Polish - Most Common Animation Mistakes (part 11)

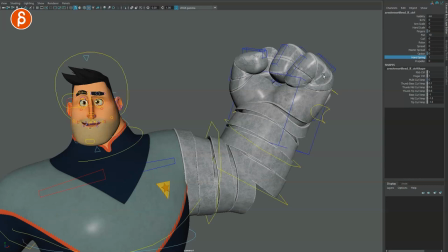4:08 audience well you wouldn't just do this and then move the hand at the same time to potentially different position in polish mode what i would do is that your fingers would have a slight relaxation almost as an anticipation and then tighten again for then the spring to change in this arm but then
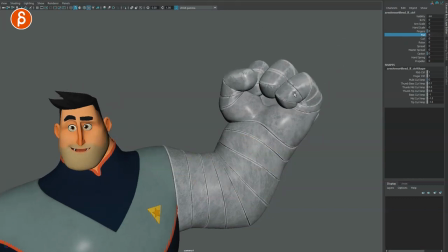4:27 the other thing is that you wouldn't just do this on this control where everything's moving at the same time you're gonna have to go in there and take two separate controllers
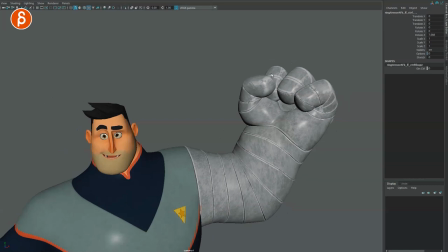4:34 and start moving and offsetting fingers a little bit so it's not just all together but potentially the thumb might relax first to give the other fingers room to get out of there and again all of these would move at the same time you would start offsetting these by a
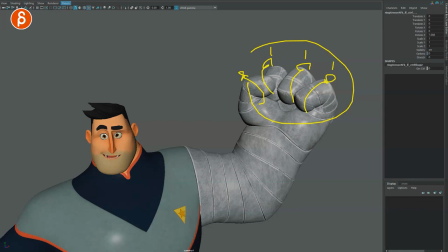4:49 couple frames maybe one maybe two depending on how much you just signal this also depends do you see it like this or do you see it
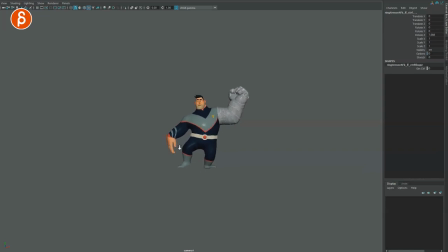4:56 like that that's a weird bows from my previous tweak here but you have to think about well how much i need to polish depending on the view if this is this far you're gonna have to push it a bit more maybe push the offset a bit more but if it's like this then
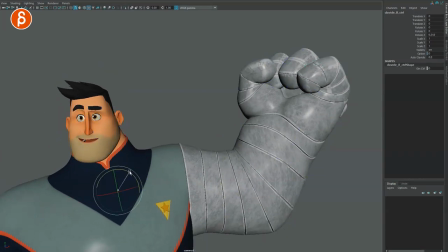5:11 you can have a lot more subtle stuff in there so even your shoulders might react a little bit as this arm changes to a spring
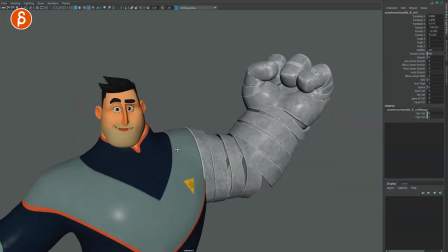5:17 and it might have a bit of a little change in there and if you're going to be super detailed and again i will put this into the polish
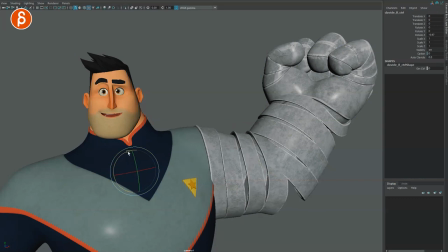5:23 is that if your arm changes and that propagates into the shoulder well if you you have a little bit of shoulder movement then you're definitely going to have to have a little bit of body movement and because of that your head might also change a little bit just a little bit now the
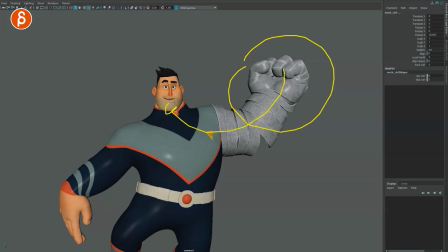5:39 general move of an arm moving and affecting the rest of the body that to me is just part of body mechanics so the biggest change is going to be in here and there's going to be some fall off where it's going to move a lot more here a bit less here really a
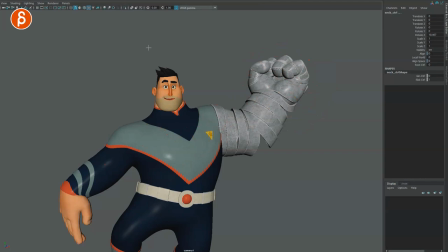5:54 bit less here and so on and so on it's going to fan out that being said you can still add all of this in the polish phase with
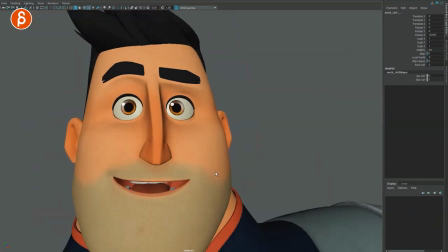6:01 really really tiny moments what if this is a really really big moment and with the arm and the transformation then you can still take your controls in the eye and have a slight maybe a little bit of a blink a little bit of a squint on the side all those details and i
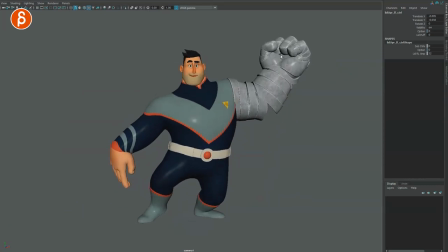6:14 can't get over this pose here all those details are going to make the animation just feel a bit more special there's just a bit more influence than just having this arm go from this to this and this doesn't always have to be contained to characters themselves so what i did a long time ago here
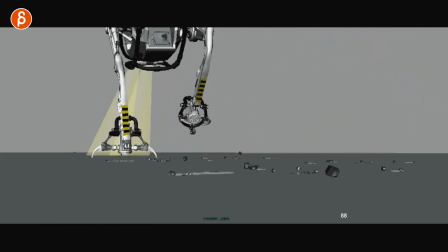6:29 with this test is that with this walker i want to do a walk cycle and i wanted to do those spiky claw feet
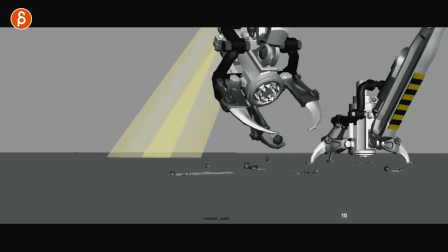6:37 so whatever you want to call them i wanted them to interact with the ground so i started adding details like here where i would animate
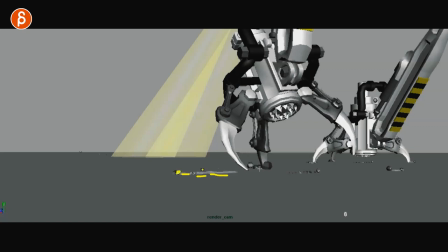6:44 geometry frame by frame and add a bit of a it was like a bouncing ball rock that would copy paste and scale for scratches and debris that would
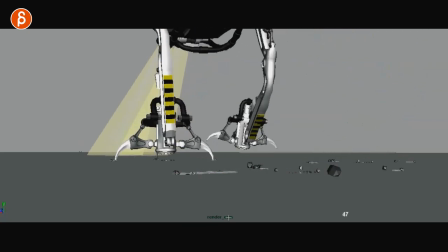6:52 move so if you play this again you can see the different little scratches
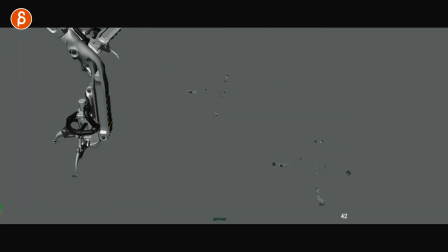6:56 as the character goes forward there's another view here where you can see the lines so depending on how i move this i had little scratches there and even the underside that is somewhat spiky which is here these little things so as it compresses they create papa
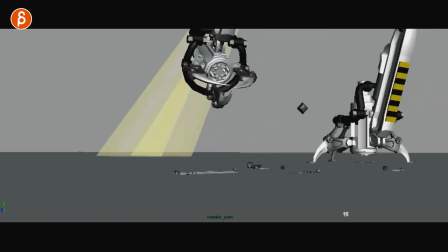7:14 little holes in here so these spikes when the foot comes down you can see how they hit
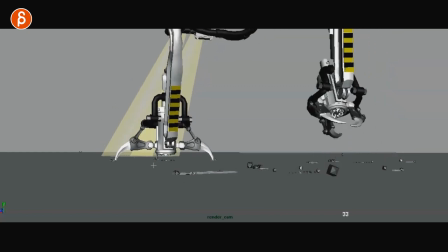7:22 and then they create that little hole in there and seeing this here this offset i
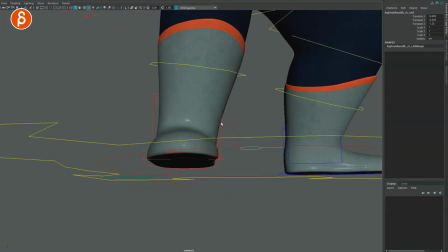7:27 can go back to that rig the other thing that i see is when people do a plant on the foot
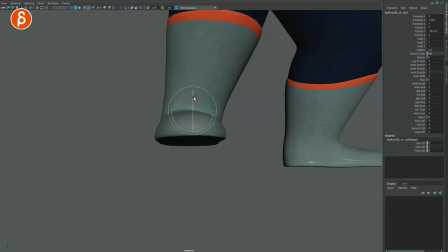7:32 so there's a step and take the front view here when they have this here they're going to put the foot up and they're ready to land like this and take the foot down over maybe two or three frames depending on on the step harshness but what i would recommend let's move the character
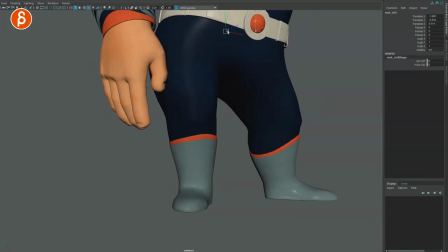7:48 again to illustrate this if you do a weight shift let's pretend that your leg is more like this right there's a slight angle like that
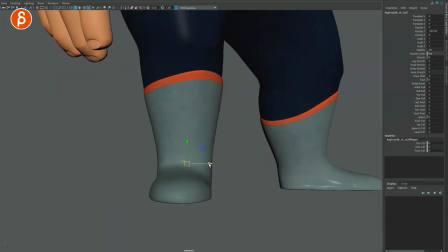7:54 in the leg and generally i would do this even if there's no dramatic angle like this but when your foot goes down it doesn't go down like that
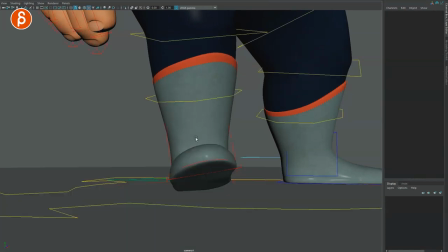8:01 i will have a contact point that is slightly like this so if i add a ground plane and select this again you can see that here's the intersection so i would do a contact point like this and over the course of two frames it will go down and compress like that but then
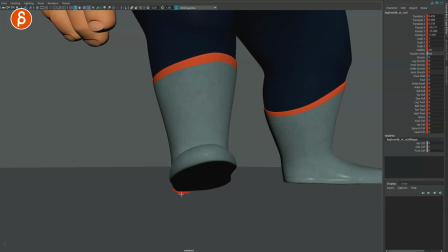8:17 of course you have to look at the offset so if this is your touch point this would be your pivot so as the foot goes down you want to make sure that your foot has a slight move so that you can feel that when this happens there is a little bit of a
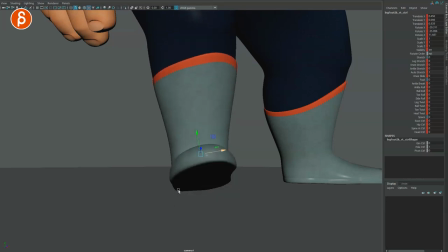8:34 move there so it still compresses but it pivots off that left side but again something like this i would have in your
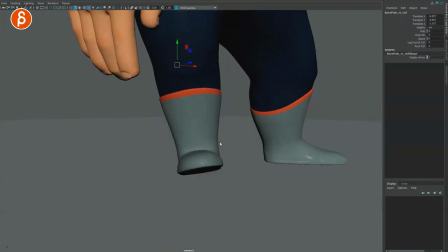8:41 initial pose for your blocking so if that's the angle of the foot you have to make sure that well it has to influence the rest of the leg so that it's not like this so you don't have this break in the pose where it's a bit too harsh here's a shot that i did a long time ago
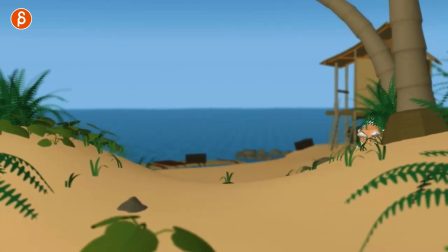8:55 what is this probably 11 years ago something like that so another example where i go kind of nuts and this is something i think i'm going
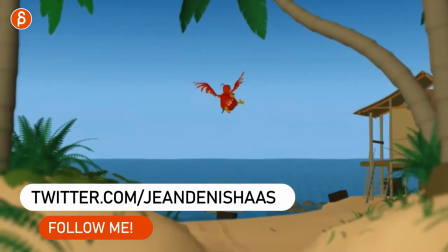9:02 to post later on twitter i just actually found a progress reel but you have this where and this is a longer shot but when you have the bird coming
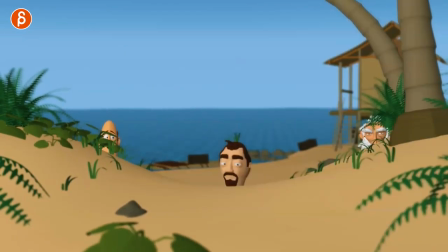9:10 in i just go nuts because i have fun doing this so this is just the play blast of the elements of the set as
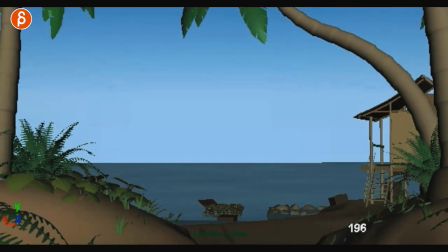9:18 the character goes up and then the bird comes through so there's a bit of camera move in there but you have a bit of drag overlap in those
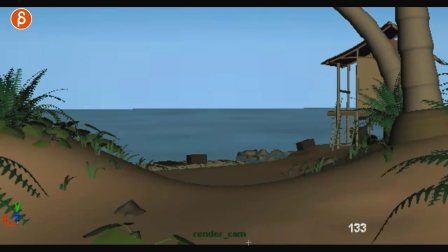9:26 leaves as it comes up depending on the move and then as the bird comes in you can see that frame by frame i animated the
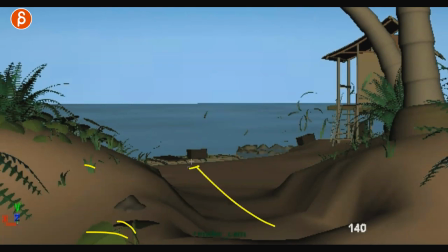9:33 vertices you have these guys moving here and imagine the main force comes through here so all of that is going to go this way in terms of the wind and the power and influence so i have these leaves moving first and then it kind of goes over into this way into here and
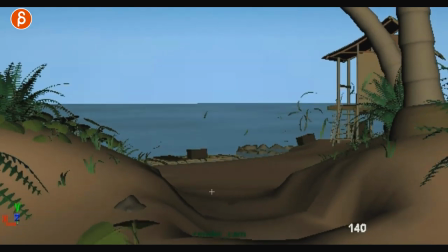9:49 all fans out this way and then of course you got the human as we frame
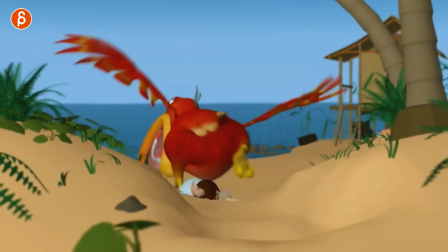9:54 through here crazy poses as he tries to
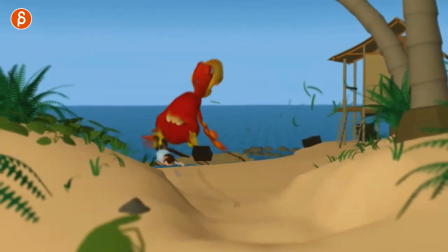9:59 hold on to this you can see some of those scratches in the sand which is
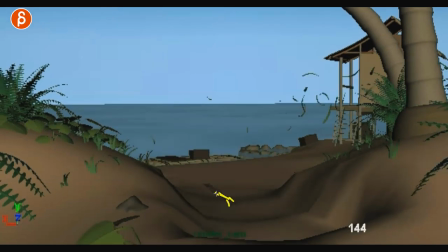10:03 this section here so these are just geometry spheres i can't remember what i did
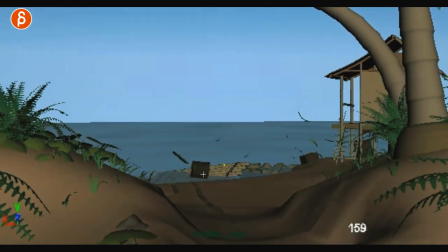10:08 here but i just frame by frame moving into which is then spinning i've animated this and i just have a lot of fun animating those
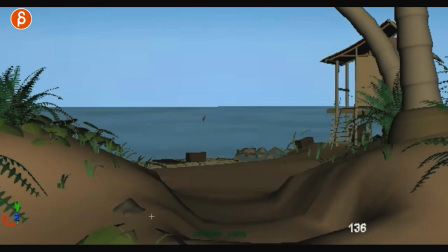10:15 details let's go back here when you see the leaf moving and again everything that's being influenced by the bird and all of that good stuff at the end
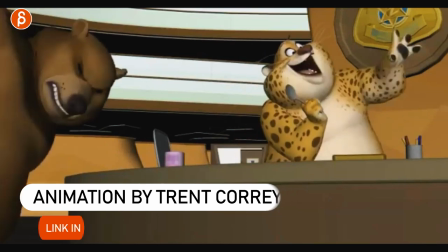10:22 this is something that i showed last time but i always show this to my student as an example of what you have to put in into your blocking pass now
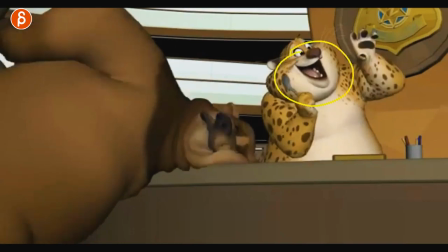10:28 everything's animated sometimes the lip sync is not there at all but everything is there that conveys the right idea the acting choices and
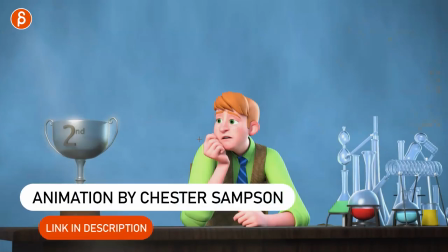10:35 the attitude but let's go to another example when you have a finished shot you have to ask yourself did you really put in all those details
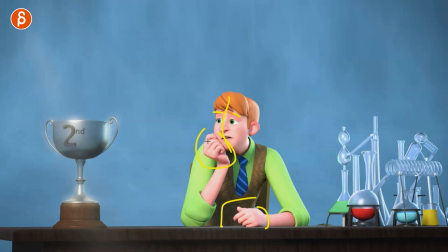10:43 on every framing to your poses the offsets the asymmetry the line of vacuum and in the face if you take this shot and we'll put a link
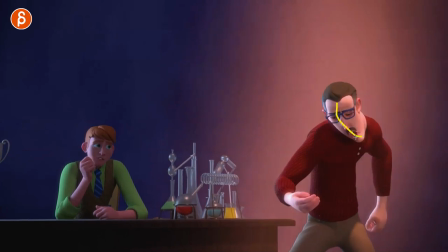10:50 in description with this fantastic shot you can basically stop on any frame and see the detail that's put in in every pose especially on the hands you can see this here you
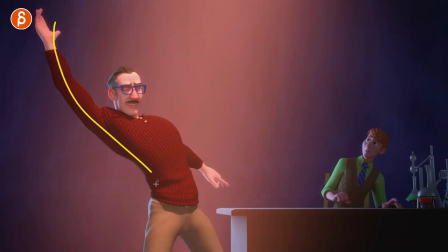10:59 can go any frame everything is posed out beautiful again the poses are great you can stop on any frame and you
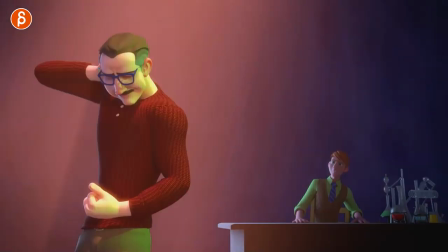11:07 can tell this animator really took the time to just pay attention to everything there's a squish in the cheek look at that i can randomly go
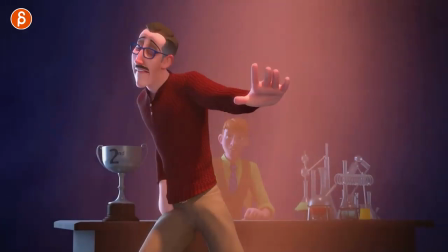11:15 onto every frame and it's absolutely awesome so i highly recommend that you check out this shot there's some really awesome animation work in there and a great